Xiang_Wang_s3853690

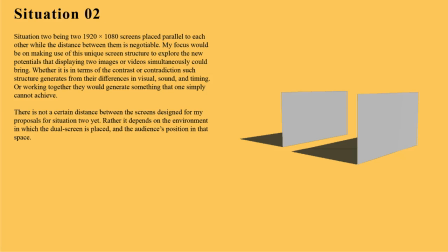337s
In the proposals for Situation 2,
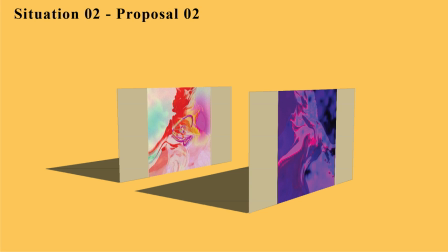340s
I was trying to depict the visual contrasts as well as the difference in perspectives using moving images related yet opposite to each other.
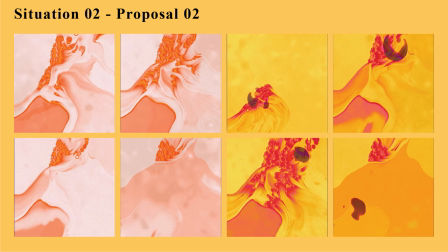347s
Sets of images such as audio generated paintings affect masks made using
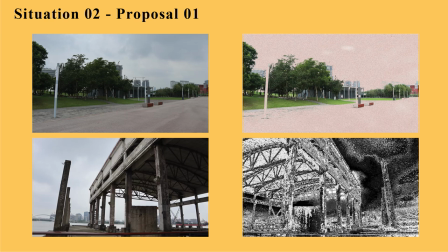352s
noise from such designer and apply to photos taken at the same location in real
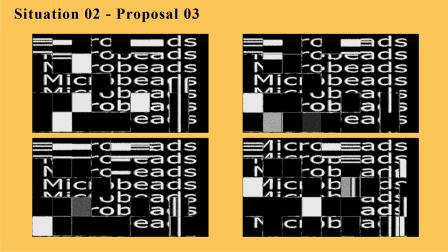356s
life and moving typography in white and black i'll be continuing working with situation 2 as
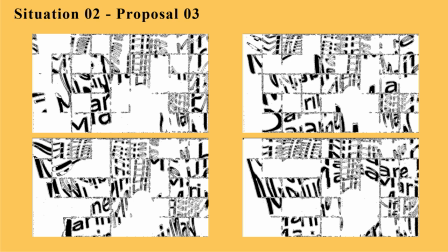361s
situation 6 in an attempts to curate the forms of expression mentioned
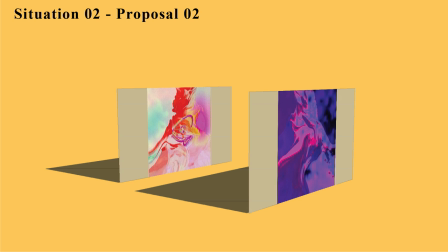366s
above into one to showcase the various contrasts new perspectives and forms of reality to displays produced and bring to each other inspired
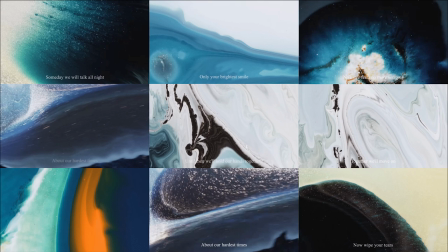374s
by live painting artist zaki kunagama who does live painting on stage in front of the audience or in her studio and recorded using specialized camera.
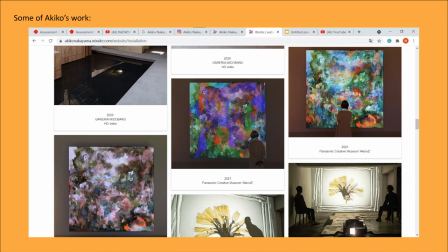383s
By creating the flow and movement between liquids with different colors, density, humidity and texture on one canvas,
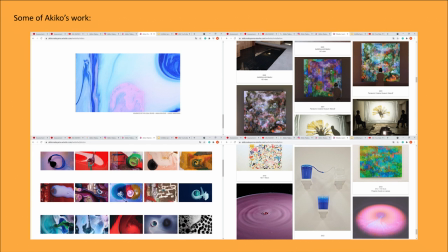390s
she is trying to depict the energy metamorphosis and the beauty exists in the collations and the boundaries of the paints during the passing moments of her performance.
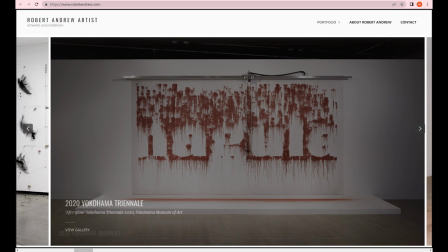398s
As well as a real-time painting installation called the Connective Review Nagula, which I got to see in person at NGA in Canberra this year.
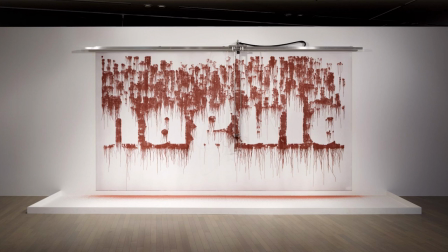406s
Created by Australian artist Robert Andrew who practices integrating open source technologies with indigenous material and storytelling.
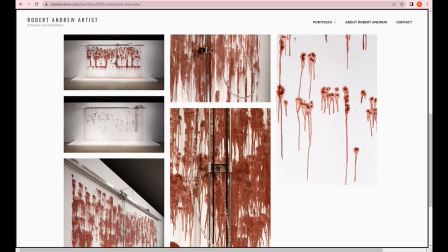414s
The word Nagula refers to saltwater, spoken by the traditional owners of the land around Baroom, Western Australia. The word also encompasses culture, people and time. Special paint is used in this installation which is extremely fragile and its surface could easily break with water.
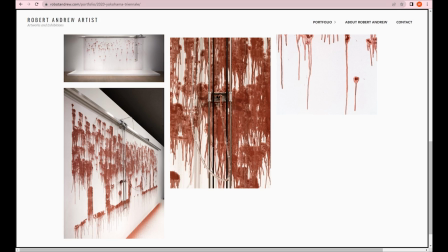430s
The idea behind the work is to reveal the hidden and its denial history of the indigenous people.
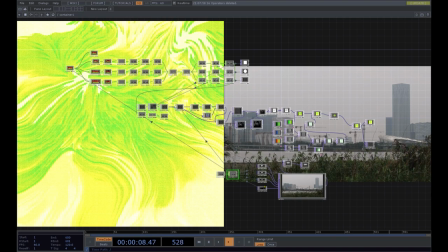435s
From the concept of real-time painting by these two artists, as well as their emphasis on the process of drawing and messages or energy such process associated with, I decided to use the audio-reactive visual network I produced in Touchdesigner last year as a base to create a new set of situated images
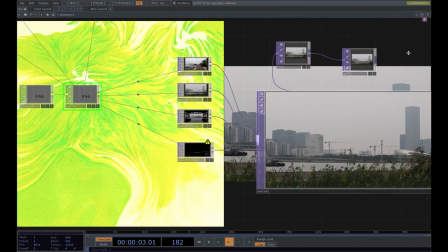452s
for the dual display structure. One screen will be displaying real-time or real-time-like video recording with environmental sound playing.
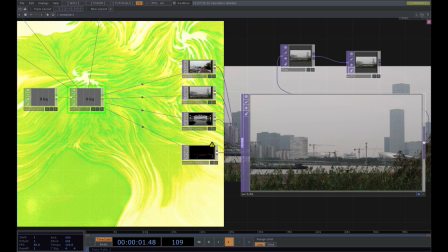459s
In this presentation, I am showing video and sounds I filmed at the World Front Court was spun in Shanghai last year for a real-time-like video streaming website made in studio.
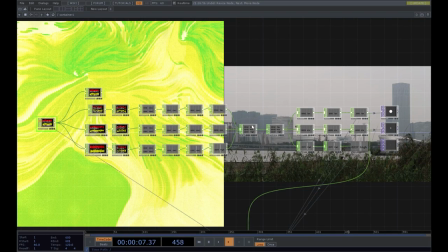468s
The networking touch designer would receive the environmental sound and translate it into information in numbers using chops in real-time. In this case, I have translated the audio into three numbers which represent the low, mid, and high channel of the environmental sound.
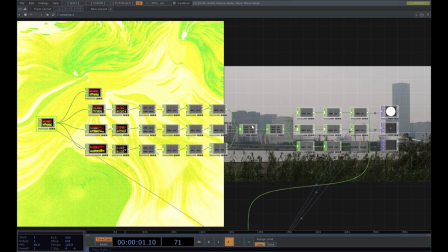484s
These three numbers control the x and y coordinates as well as the scale of the circle.
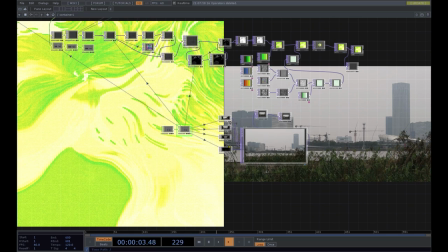488s
Through a few feedback, noise and display stop, the circle would behave like a brush which it is constantly releasing paint. Subsequently, these three numbers would then control the movement and size of the brush.
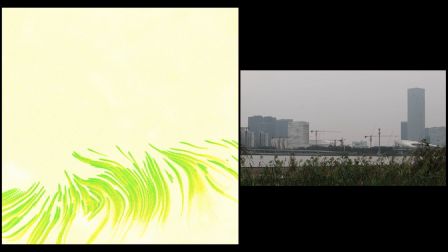499s
A forever evolving real-time audio-reactive painting system is then made possible for as long as the sound plays. Each video with its unique environmental sound would produce a completely different painting on its own.
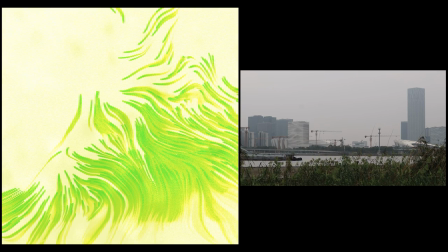511s
Changes are being made to the network compared to how it looks like last year in order to reproduce and refine its for the situation.
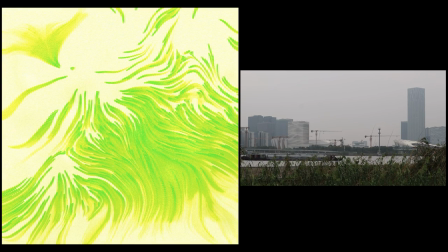518s
Things like changing values in the lines of chops, especially with mass, so the brush wouldn't move too little or go too far beyond the canvas,
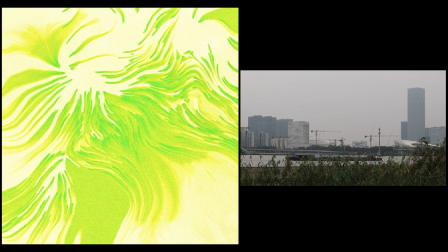525s
as well as adjusting all the feedback and noise and trying to give the final visual a look and texture close to the oil paint texture rather than machine generated. There's still some research and trials needs to be undertaken in order to achieve the desired effect.
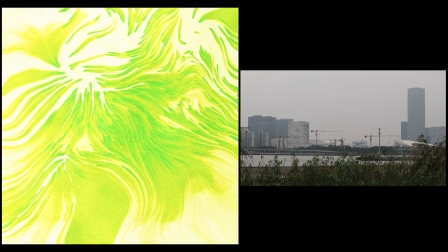539s
The process of digitalization is what I'm trying to experience with in this proposal. Information from the state of the reality we perceive is extracted by the machine and media,
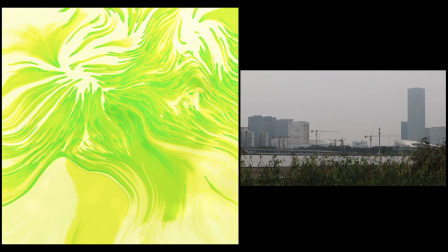548s
which then interprets and reproduces such information into a new form, the outcome being the new state of reality in its own environment and scale.
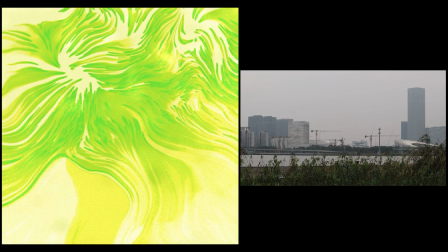556s
With the dual display structure, I am trying to highlight the contrasts and different perspectives and ways of experiencing the reality,
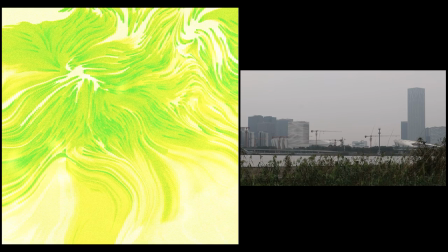563s
as this infinite potential carried within those information we usually take for granted in day-to-day life such as environmental sound.